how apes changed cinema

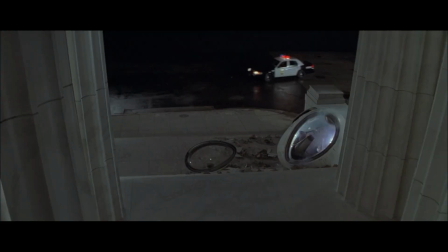248s
Burton's admiration for the franchise seemed to drive his vision,
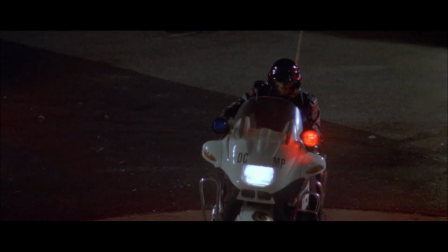253s
but the plot twist borrowed from the original book felt dull and the overall story failed to engage viewers.
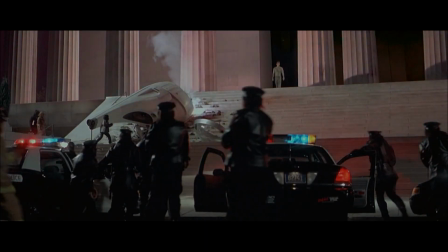259s
However, one standout aspect was the practical effects.
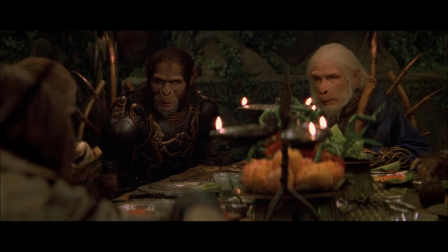262s
Rick Baker's prosthetic makeup work was some of the best ever seen in a movie, adding visual authenticity to an otherwise disappointing film.
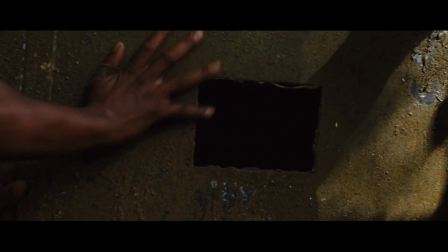270s
When discussing the reboot trilogy, we have to start with the apes themselves.
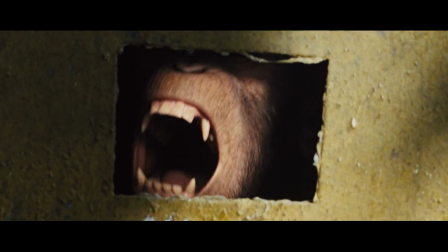275s
To understand their creation, we need to stay in 2001,
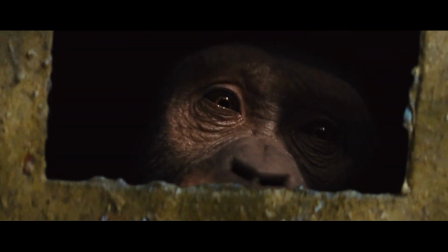278s
when another significant movie came out, one that everyone remembers and loves, The Lord of the Rings.
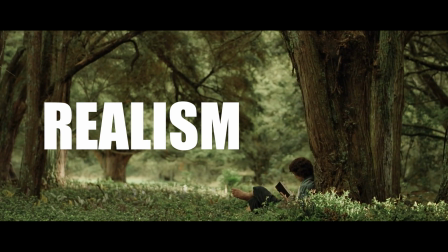284s
A crucial element of realism in this film particularly in the character of Gollum, is thanks to Andy Serkis.
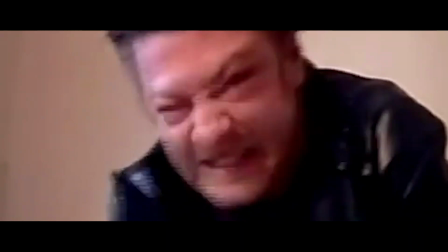290s
Initially auditioning to provide just a voiceover to a fully computer-generated character, Serkis' performance was so remarkable,
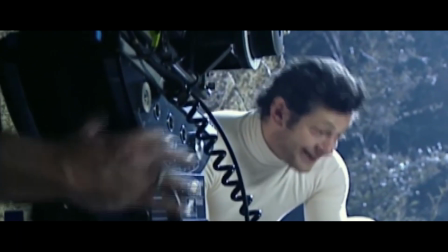298s
his facial expressions combined with his character-defining voice brought Gollum
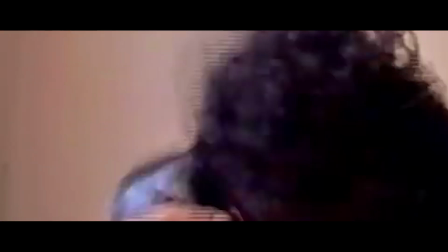303s
to life in a way that felt both frightening as a child and deeply realistic as an adult.
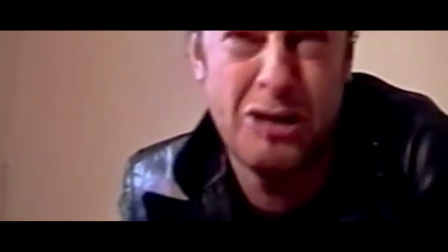311s I swear I have to do what he wants. Please.
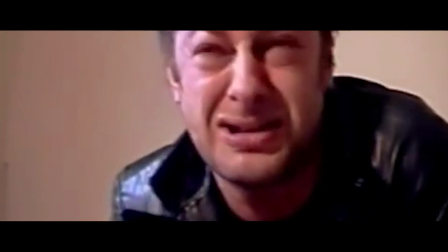319s It hurts. There's no promise you can make that I can trust.
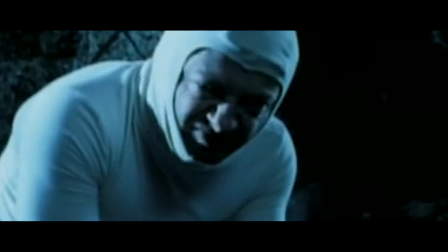324s
It was at this point that Peter Jackson decided to use motion capture instead of a fully computer-generated character,
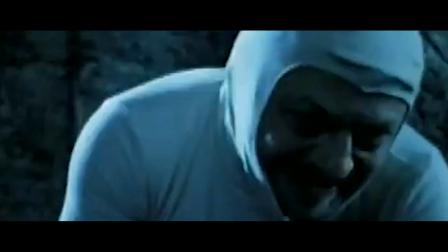331s
recognizing Serkis' unique ability to synchronize movements and voice to create such an iconic character.
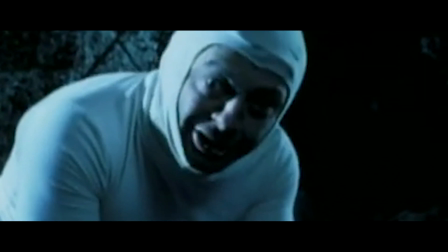337s
This combination of vocal and physical performance set a new standard for motion capture in cinema.
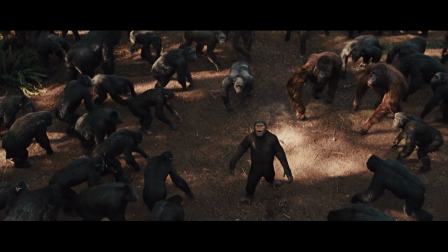342s
In the reboot of the Planet of the Apes franchise, the portrayal of the apes has evolved significantly from the previous movies.
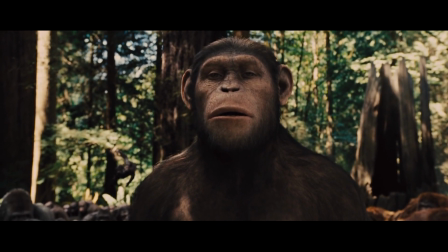350s
No longer are human actors in masks or imitating ape behavior the norm.
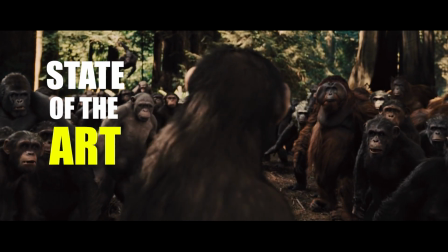355s
Instead, the apes are created using state-of-the-art CGI technology with real actors performing in mocap suits.
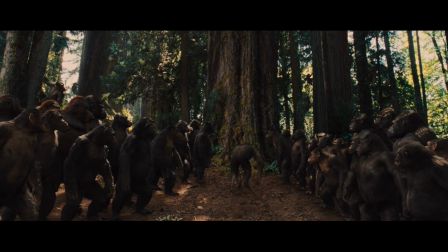362s
This innovative technique results in a highly realistic depiction of apes, capturing their movements, expressions, and interactions with the environment.
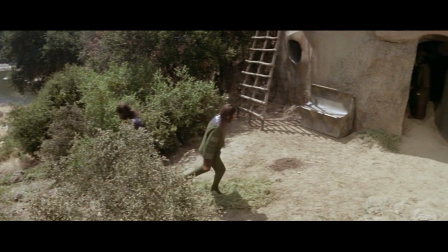370s
The reboot trilogy is not a reboot of the original 1968 movie, but rather from the last two films, Conquest and Battle.
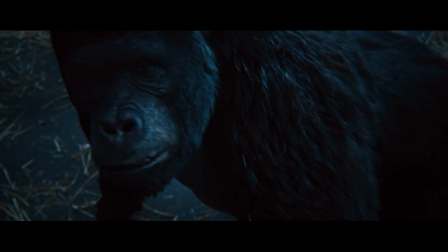378s
By the way, watching this movie again, I could not but get impressed by the overwhelming realism of the CGI for a 2014 movie on a 19 million budget.
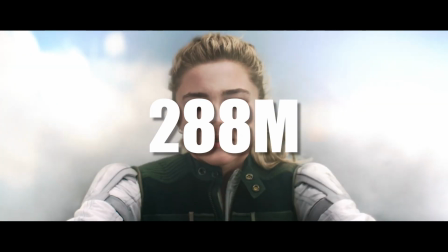386s
For comparison, this was made on a 288 million in 2021.
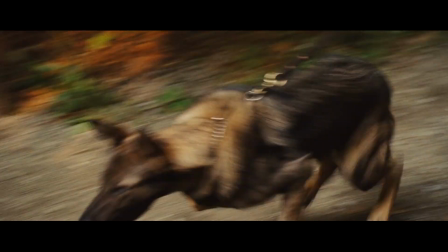393s
Like the 1972 movie, Caesar eventually begins to question his place.
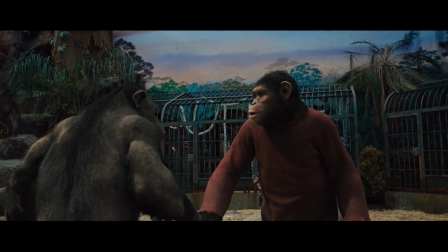398s
Will he remain on a leash his whole life? Is he just a pet? And as he learns and grows, his resentment towards animal mistreatment intensifies.
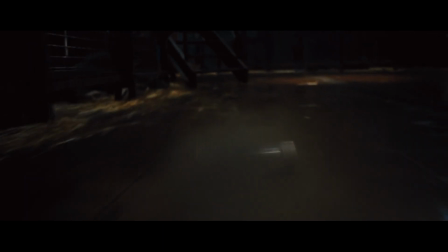405s
He steals the medication that made him smart and gives it to every ape around him.
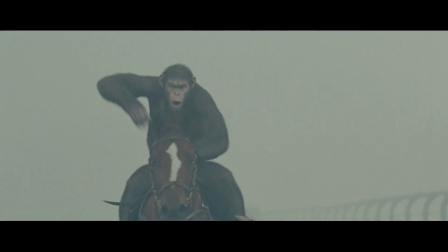409s
Caesar escapes with his friends, takes a cable car, kills some police on the Golden Gate Bridge, and says goodbye to his human father.
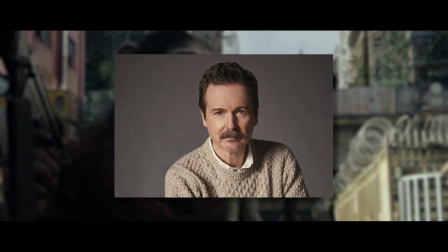417s
We are now in 2014 and this guy, who directed those small movies, is taking over the franchise.
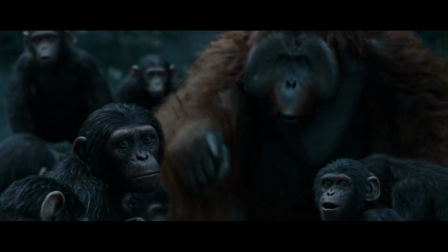424s
His first film is Dawn of the Planet of the Apes,
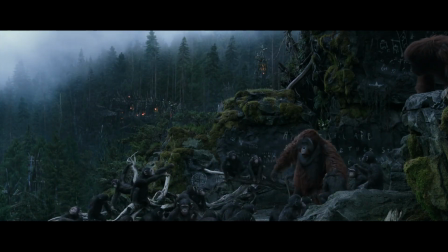427s
and it has been for me the lesser movie in the reboot trilogy for a long time, but rewatching it made me understand how much I was wrong about it.
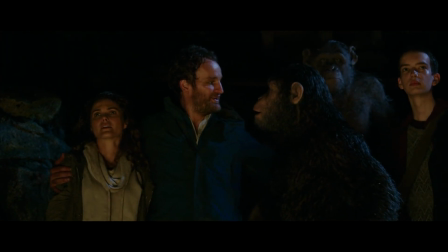436s
The movie, like none of the others, truly immerses us in a vivid and realistic world.
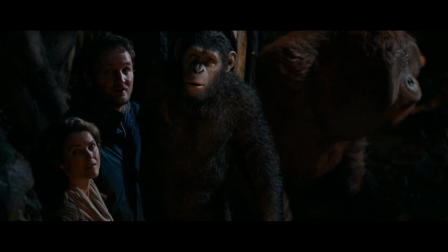441s
Reeves' direction brings what missed from the previous film, an unparalleled authenticity to the world.
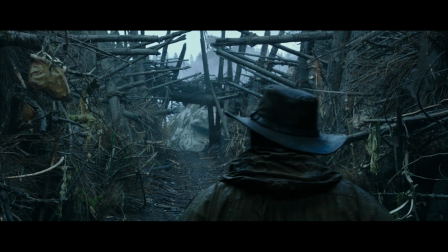447s
From dense forest to human settlements, the film's world is richly detailed and almost tangible.
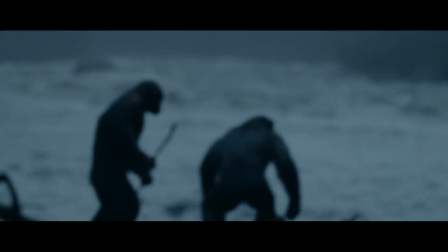453s
I mean, I don't know about you, but I do feel every rustle of leaves and whisper of wind on my face while watching those guys fishing and messing around.
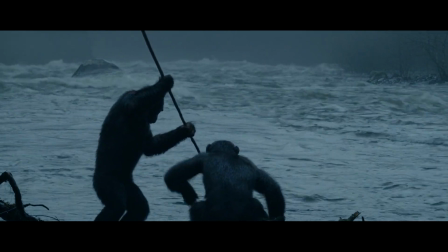461s
Now, this would not be the great movie Rise was without an improved performance by Serkis.
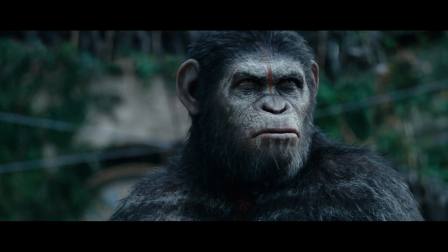466s
And increased performance there is.
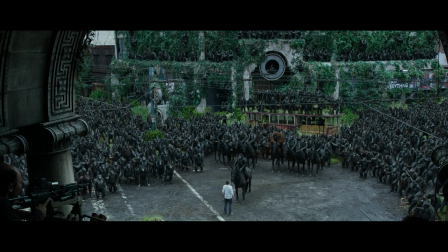468s
His captivating portrayal of Caesar brings an unparalleled level of humanity to the character, making him both compelling and at times intimidating.
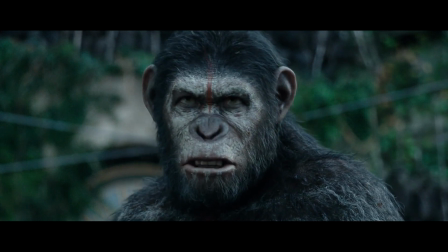476s
His lifelike facial expressions make it so easy to forget there's a performer in a mocap suit.
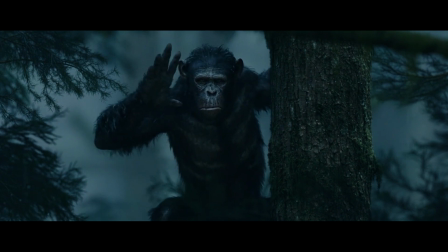482s
Honestly, most of the time I just think I'm watching Caesar leading his apes on a hunt.
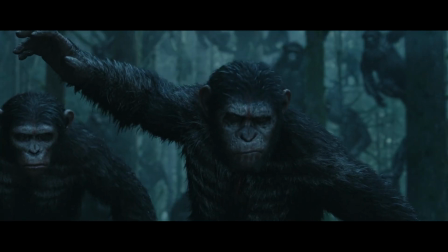486s
Serkis' portrayal is masterful,
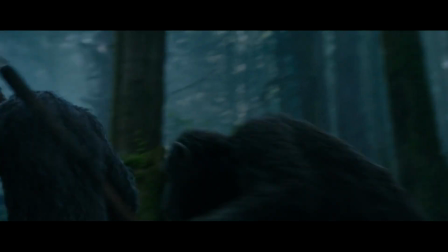488s
transforming Caesar from a CGI creation into a fully realized character with his own thoughts, feelings, and motivations.